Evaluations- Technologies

The vast majority of the opening sequence of The Short Straw was edited on the Serif Movie Plus software, so this is how the end sequence where Lars Alexander breaks the security camera, this is how it was edited.
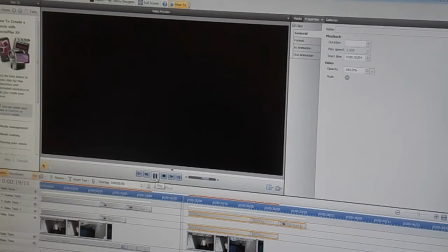23s
So here's the initial footage with the text clips.
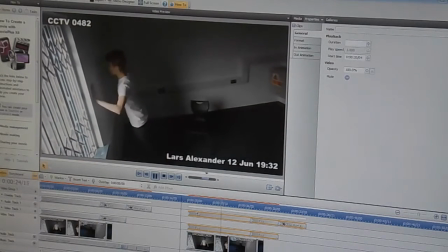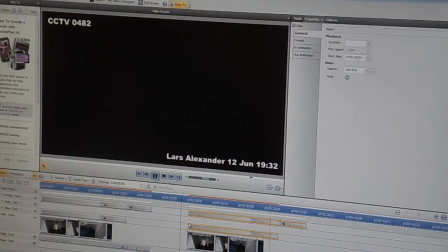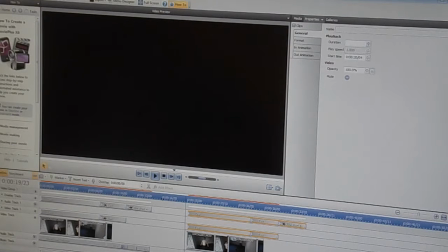39s
So although Serif is quite a basic software film production package, we managed to successfully experiment with
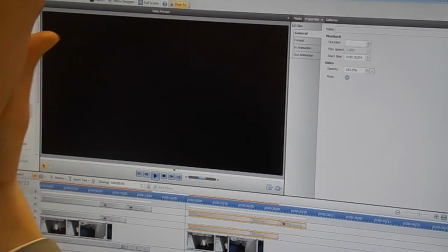48s
all the sorts of effects and features on the software in order to gain the best effects, and we did that quite effectively.
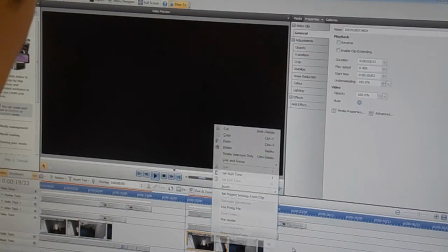55s
So if I take these all the film
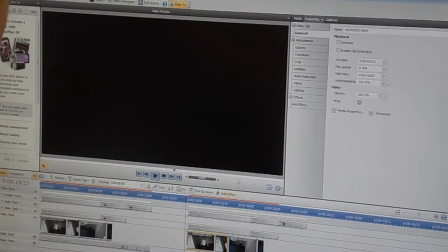62s
and place a grayscale effect on them using the add effect tool, grayscale.
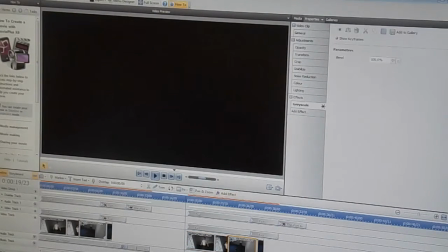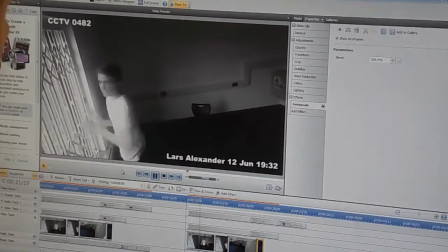75s
You will see that the film is now in black and white, which creates a more realistic effect of it being on a CCTV camera.
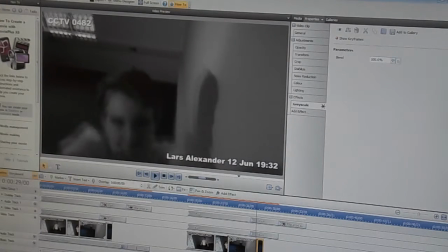83s
After this, we want to take the section where we see Lars first grab hold of the camera and shake it in order to break it. So here we want to create a very jittery, very staticky effect on the display.
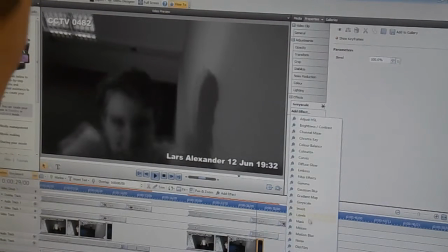97s
And this was done using the old film filter, which would look as so.
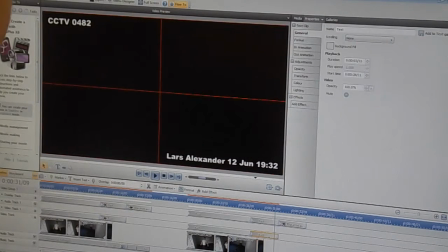108s
And we would also apply that to the text clips.
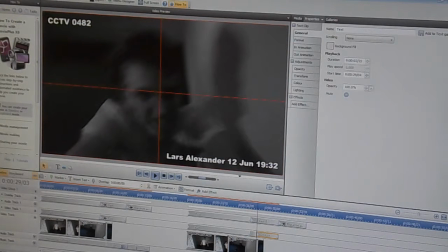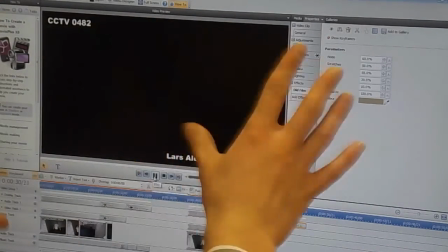123s
And then it will look as so. So we have a lot of shaking kind of pixels on the screen.
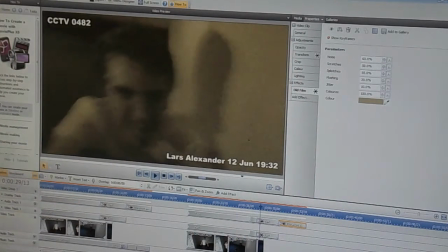129s
At the moment, it is behind a brown filter, so we would want to change that to black
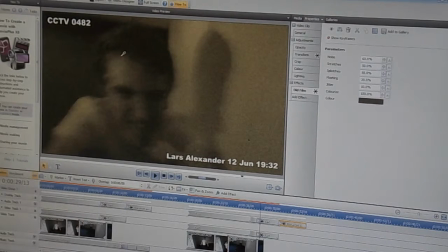137s
to create a more realistic effect of it being on a screen instead of being on an old film.
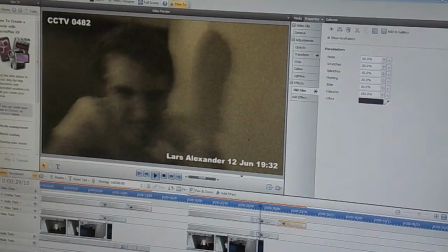145s
And that will look as so.
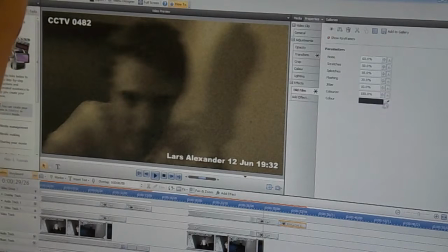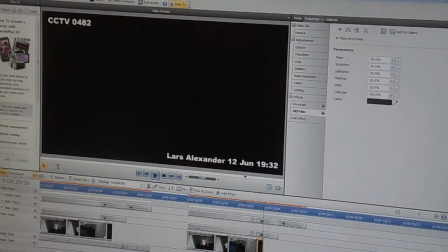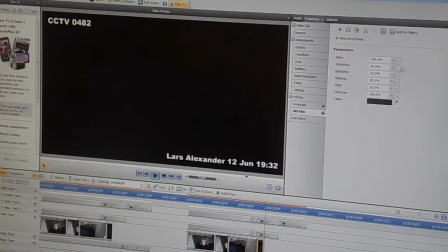157s
And then from here, we'll increase all of these selections which increase the kind of imperfections in the film to particularly make it look statically and realistic to a CCTV
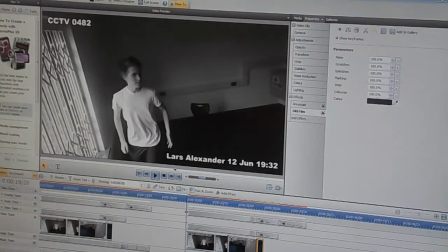172s
breaking context. So here's the final effect of it.
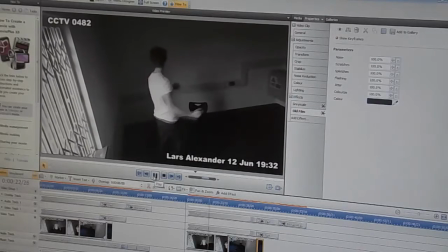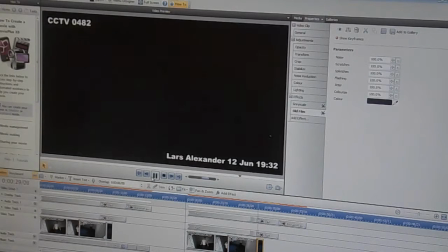I made one of the opening logos on Serif Draw Plus, which I will now show you how to do.
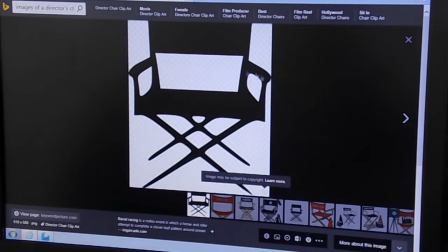199s
So first I was on Google looking at what images I could pick from. So I found the one I wanted, and then I copied and pasted it into the Serif Draw Plus software,
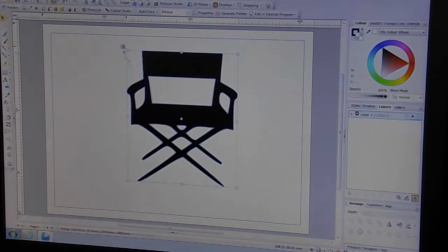212s
and then I adjusted it to the size that I wanted it to be. And then I looked on the toolbar and I clicked on the straight line tool.
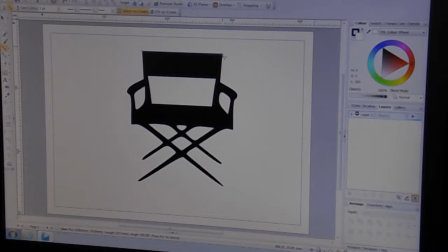226s
Then I started to draw the outline of the chair all the way around.